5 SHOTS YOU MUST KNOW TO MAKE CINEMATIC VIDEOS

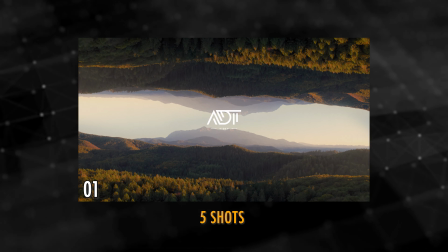[0:00]
Today, I'm gonna show you 5 shots you must know to make cinematic videos. Hi there. I'm Alex, I love cars and I shoot automotive content.
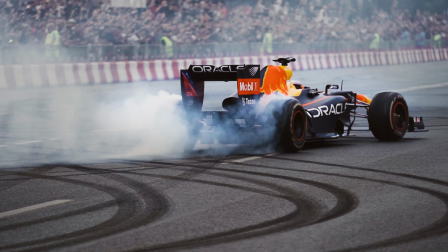This video is meant for beginners and intermediate videographers. And if you're more advanced, stick around. I love to hear your thoughts and feedback in the comments to help me grow and improve as well.
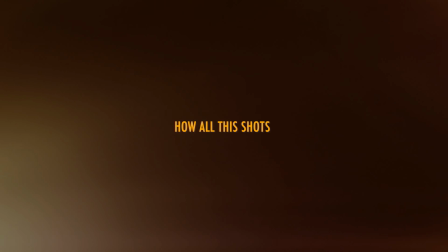[0:35]
And stay till the end, because I'll show you how all these shots merge together to make a cinematic sequence.
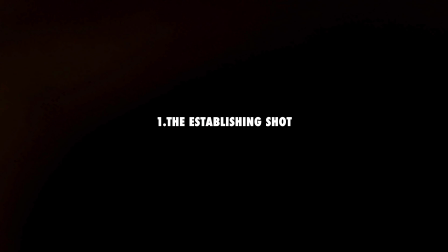[0:41]
Let's do it. The first one is the establishing shot. The establishing shot sets the stage for your video.
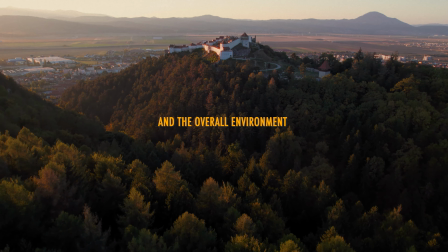[0:50]
Showcasing the car's surroundings and the overall environment, it helps the viewer understand the location,
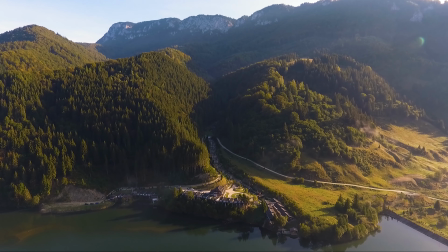[0:56]
mood, and tone of the sequence, making it a crucial first step in telling your story.
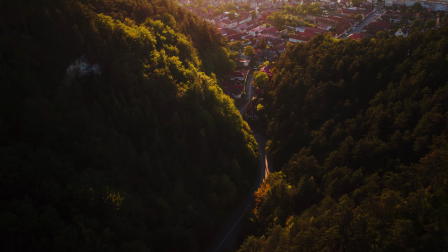[1:01]
You can use a drone to capture the car on a winding road, in a forest, or park in an open field.
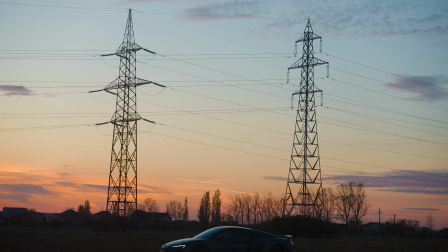[1:07]
If you don't have a drone, find a high, safe vantage point, position the car in a clean,
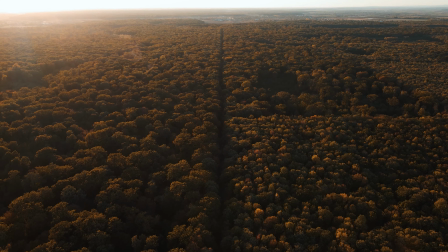[1:13]
open space, with trees or natural elements relating the car to its environment.
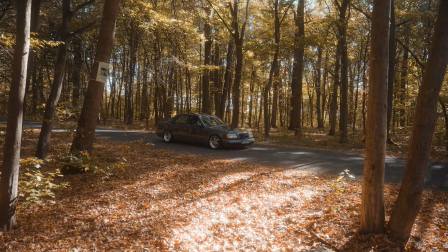[1:18]
Golden hour offers the best lighting, but if the time isn't on your side, work around it by filming in shaded areas,
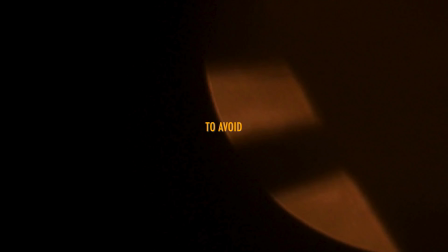[1:25]
or look for diffuse light to avoid harsh shadows and keep the shot clean. The second one is the wide shot. The wide shot captures the car in its entirety.
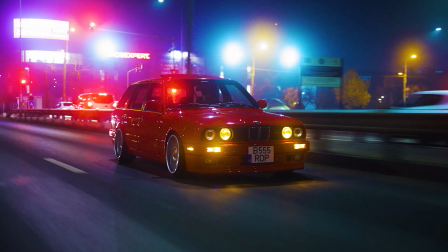[1:36]
Along with some of the surrounding environment, it's a great way to focus on the car while still giving the viewer a sense of the location.
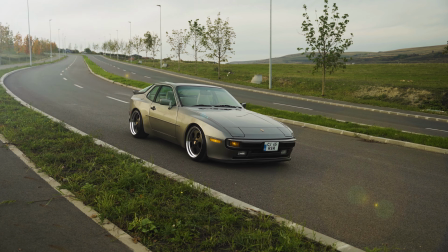[1:44]
The main purpose of this one is to emphasize the car's presence while showing its interaction with the location.
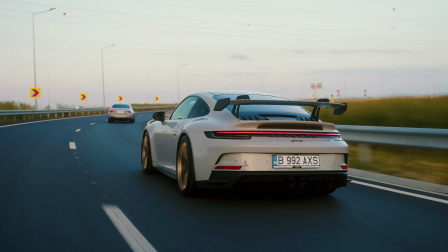[1:51]
You can film the car parked on a winding road, driving along the coast, or sitting in an urban setting with interesting architecture in the background. Now with the number 3, the full shot.
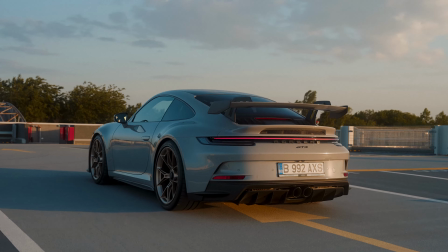[2:04]
The full shot focuses entirely on the car, filling the frame and minimizing background distractions.
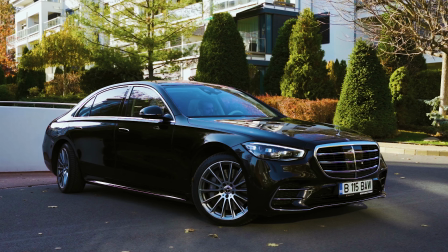[2:11]
This shot is all about showcasing the car's design, making it the dominant subject of the frame. I was gonna say something, but I forgot it. Never mind.
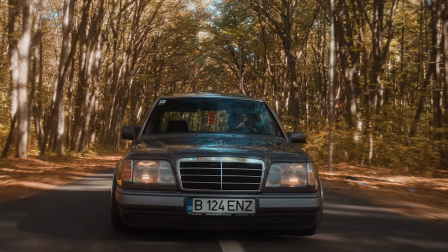[2:21]
You can capture a clean side profile of the car, a frontal view on the road, or even an angle shot that highlights its curves and lines.
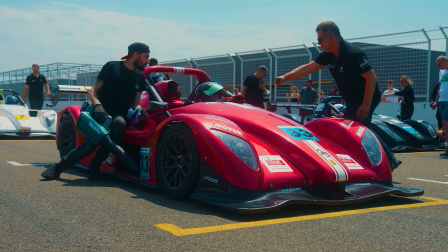[2:30]
The goal is to emphasize the car's unique features while keeping the background simple. I keep looking at my monitor. Concentrate. Number 4. Okay. The medium shot. With this one, especially if you're filming a car, you can get creative because the medium shot strikes a balance between the car and specific details,
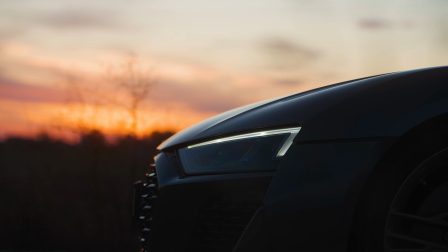[2:53]
drawing more attention to a particular part while maintaining some context of its surroundings.
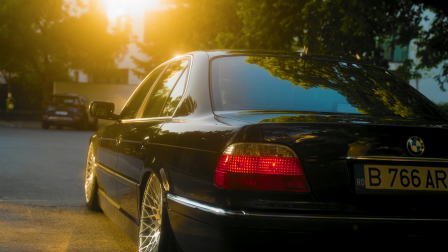[2:58]
You might focus on the front grille, a portion of the side profile, or the wheels, while still showing the car's relationship to the environment. And the last, but not least, is the close-up shot. Close-up. The close-up focuses on the intricate details of the car,
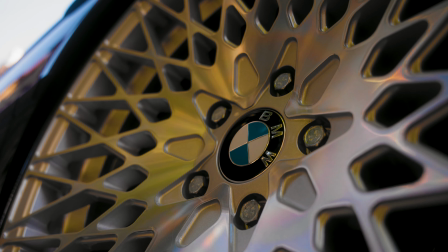[3:17]
allowing you to showcase the craftsmanship and unique features that make it stand out.
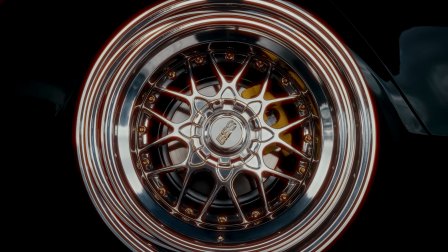[3:23]
This shot allows the viewer to appreciate the finer aspects of the car. One thing to keep in mind is always film more shots than you think you'll need.
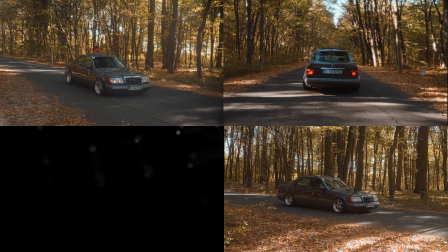[3:35]
Shoot 3, 4, or even 5 variations of each shot I mentioned before. Look around your subject, move around your subject. You'll always find something new when you are searching for it.
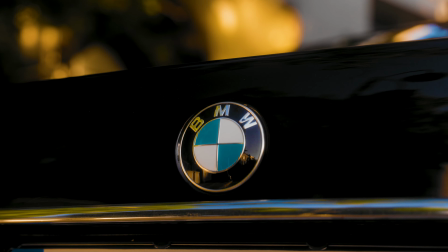[3:46]
From my experience, when I started out, I ruined shots by not being observant enough. Think of it as an insurance for your edit.
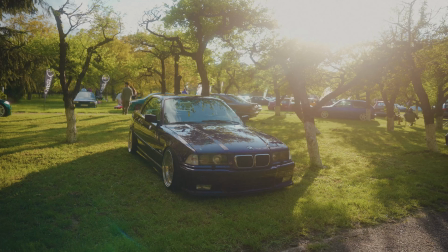[3:54]
Either the focus was off, something unwanted appeared in the frame, the shot felt boring. It is very important for you or the editor to have room and variations of each individual shot to play in the edit.